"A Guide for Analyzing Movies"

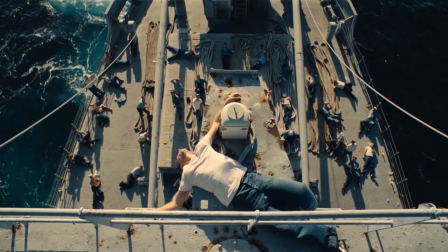0:00 In The Master, Joaquin Phoenix's character is shown hanging in such a way as to illustrate his state of being adrift in life,
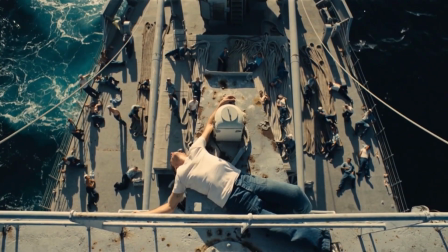0:08 simply carried by the wind to wherever it may blow. In Blow Up,
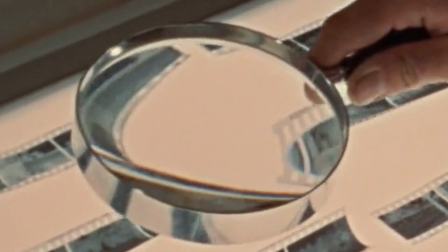0:13 the circular shape of the magnifying glass contrasts with the rectangular shape of the negatives and deforms them into other circular shapes.
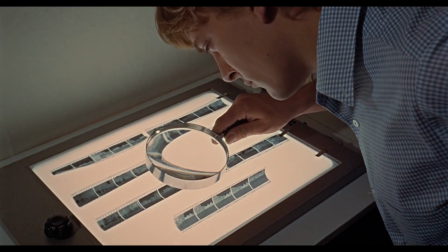0:22 This represents how protagonist Thomas is reshaping reality to fit his own distorted obsession.
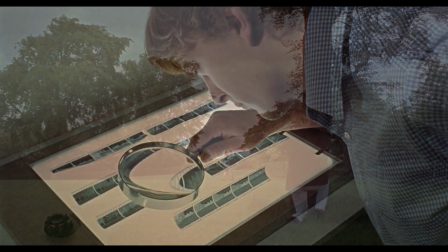0:28 He visually turns rectangles into circles in the same way as his mind turns a romantic moment into a murder scene.
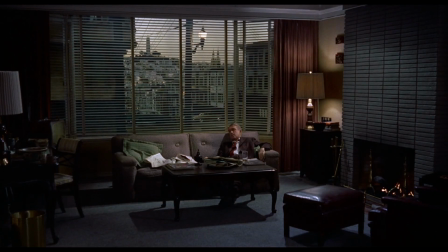0:36 In the shot from Vertigo the patterns over the fireplace are similar to those created by the curtains. This visual repetition fits perfectly with the movie's plot.
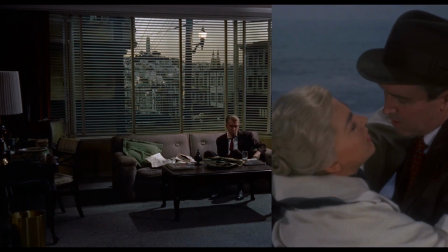0:46 The curtains represent Scotty's relationship with Madeline, which was genuine and free,
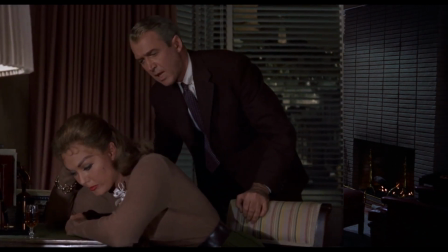0:52 while the fireplace stands for the hard, stony and etched relationship between Scotty and Judy.
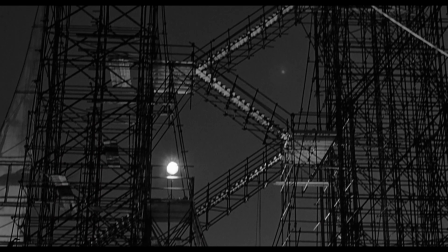0:59 These long stares to nowhere in Fellini's 8 and a half represent the protagonists day dreams that take him to the clouds,
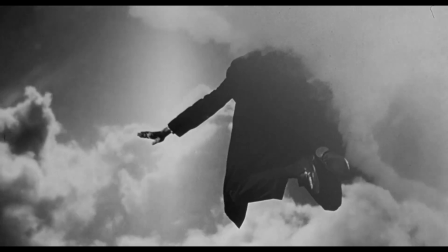1:06 when he should instead experience the immediate world around him and the people in his present.
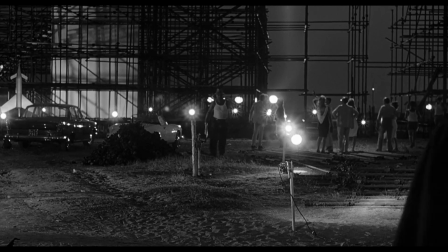1:12 Helped by the starburst effect of the spotlights, this adds a sense of surreal, lonaric imagery to the story.
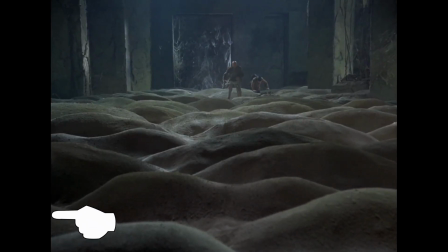1:19 In Andrei Tarkovsky's masterpiece, Stalker, sand fills the screen all the way up to 65% of its height.
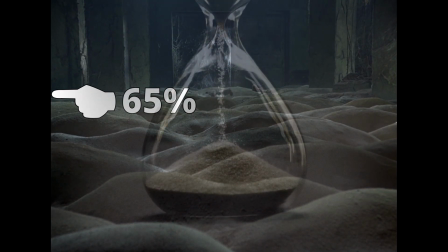1:28 This symbolizes an hourglass,
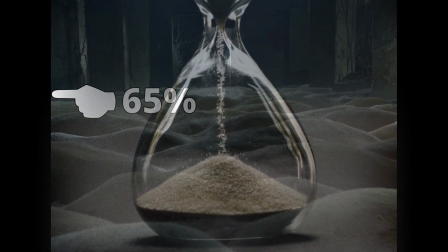1:30 emphasizing how trapped the characters feel and visually representing how much of the movie's runtime has elapsed,
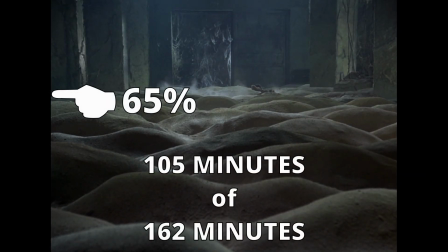1:37 being this shot at the 1 hour and 45 minute mark, precisely 65% into the film.
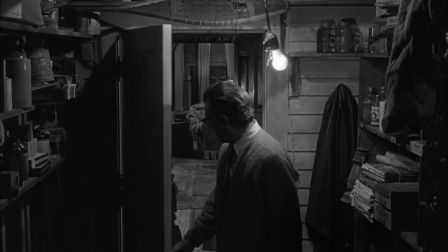1:44 This shot from Who's Afraid of Virginia Woolf has a light bulb swinging over George's head.
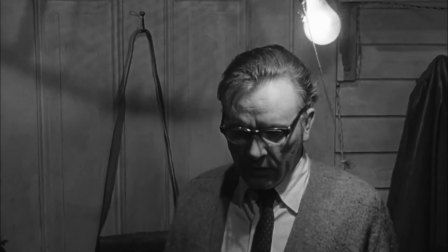1:49 It is the classical association of the light bulb with an idea. Here, the idea of murdering his wife haunts George,
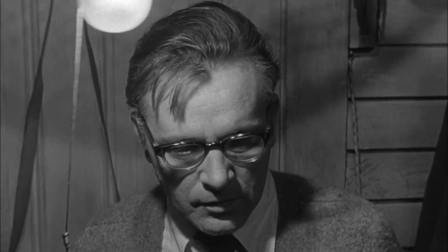1:57 moving from one side to the other without ever settling down and having the crime come into fruition.
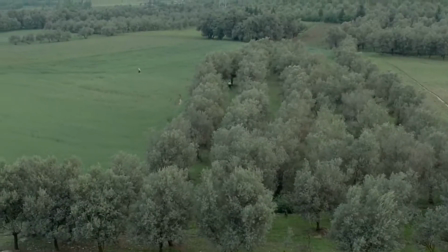2:04 This shot from Kiarostam is through the olive trees captures the natural beauty of
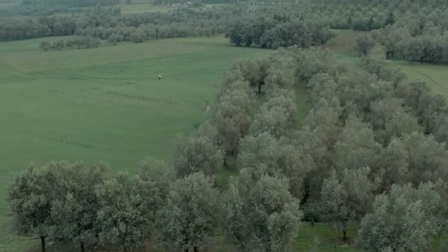2:08 the rural landscapes to create contrast with the difficult lives of the characters,
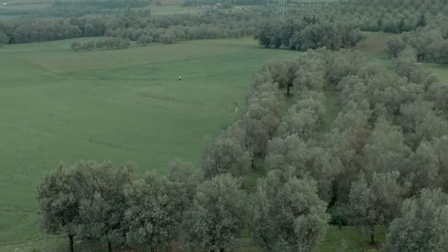2:13 highlighting themes of hope, perseverance and the struggle for a better life.
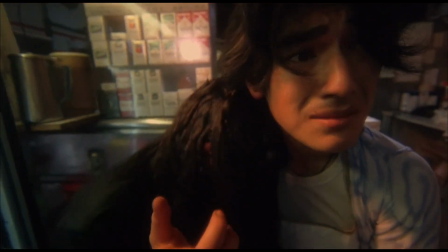2:18 Wong Kar Wai shot fallen angels with shallow depth of field and giddy camera
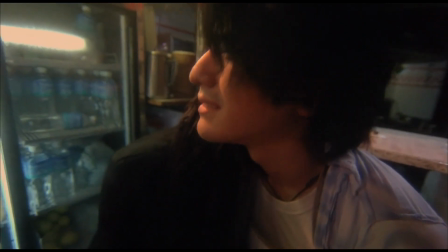2:23 work to signify the lead character's immaturity and lack of knowledge of the real world.
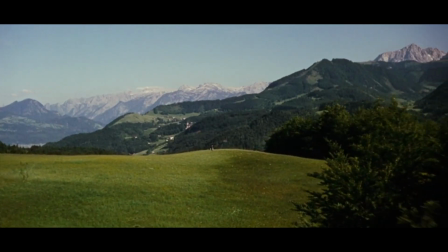2:28 The presence of nature in the Sound of Music's opening number alludes to the ancient history of
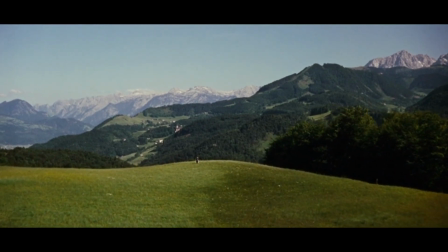2:33 the Alps region and therefore suggests the violent conflicts between the Romans and the Selms,
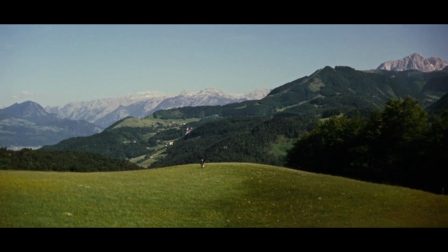2:39 implying the conflict that will appear later in the story.
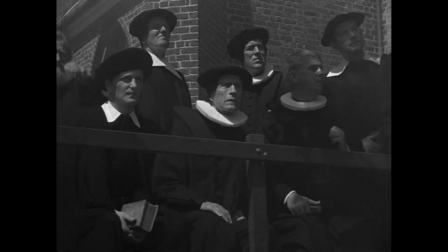2:43 Here in Dryer's Day of Wrath, smoke represents humanity leaving the earth as the witch trials are carried out.
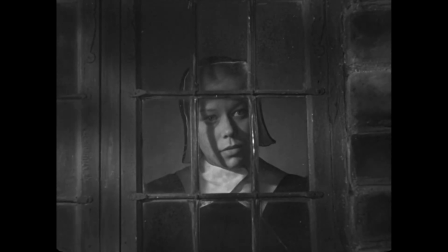2:50 The Inquisitor's wife watches from behind the window to show how separated she is from the brutality in display, indicating her purity and innocence.
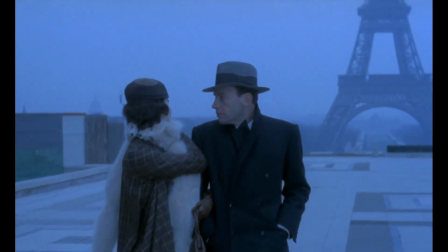3:00 Marcello, protagonist of The Conformist, is a closeted homosexual,
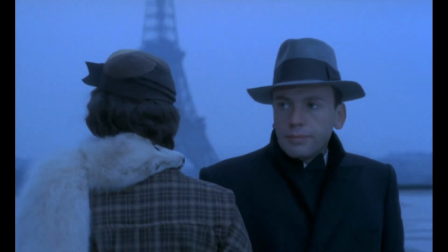3:04 as can be interpreted in this scene by the presence of the Eiffel Tower, a clear phallic symbol.
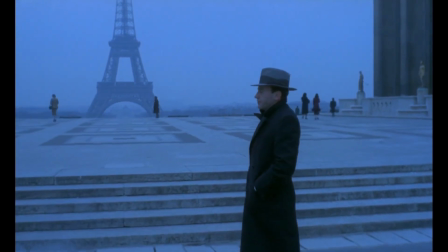3:09 As he waves his wife goodbye, he is also greeting the true object of his desire.
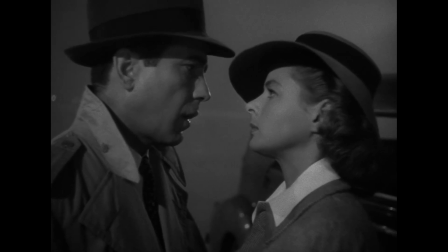3:15 In this iconic scene from Casablanca, the shapes of lead couple Rick and Ilsa are clearly akin to the phallus,
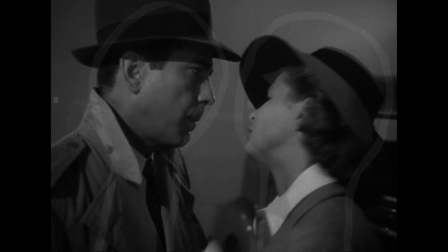3:23 indicating the character's latent homosexuality. You see this guy? Right here?
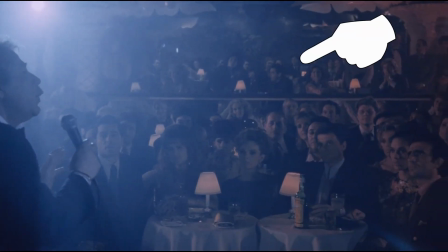3:28 He's gay. Also gay. Gay. Super gay.
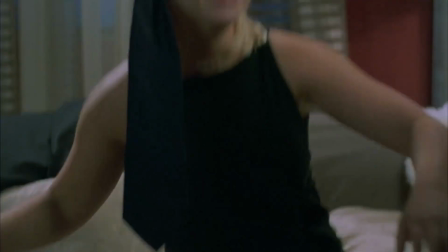3:33 In this scene, the character of Lisa dons a necktie on her head, indicating how she and and not Johnny holds power in the relationship,
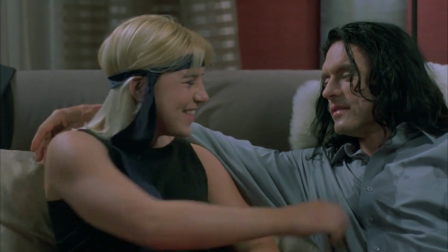3:41 and she creatively subverts it by wearing the traditionally masculine item in a novel way.
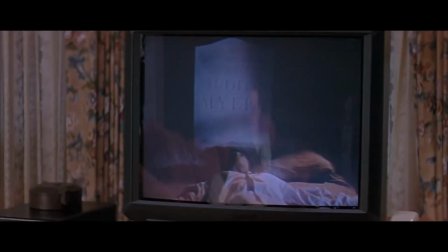3:47 In this moment from Scream, Randy refuses to look behind him all the while he repeatedly tells the movie character he is watching to do so.
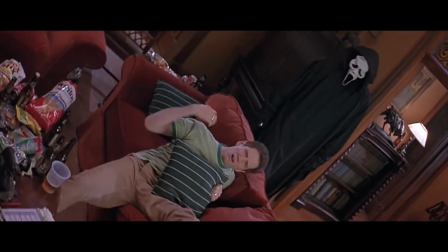3:55 Look behind you. Look behind you.
This is a clear representation of straight white man's hypocrisy and adamant refusal to face racism.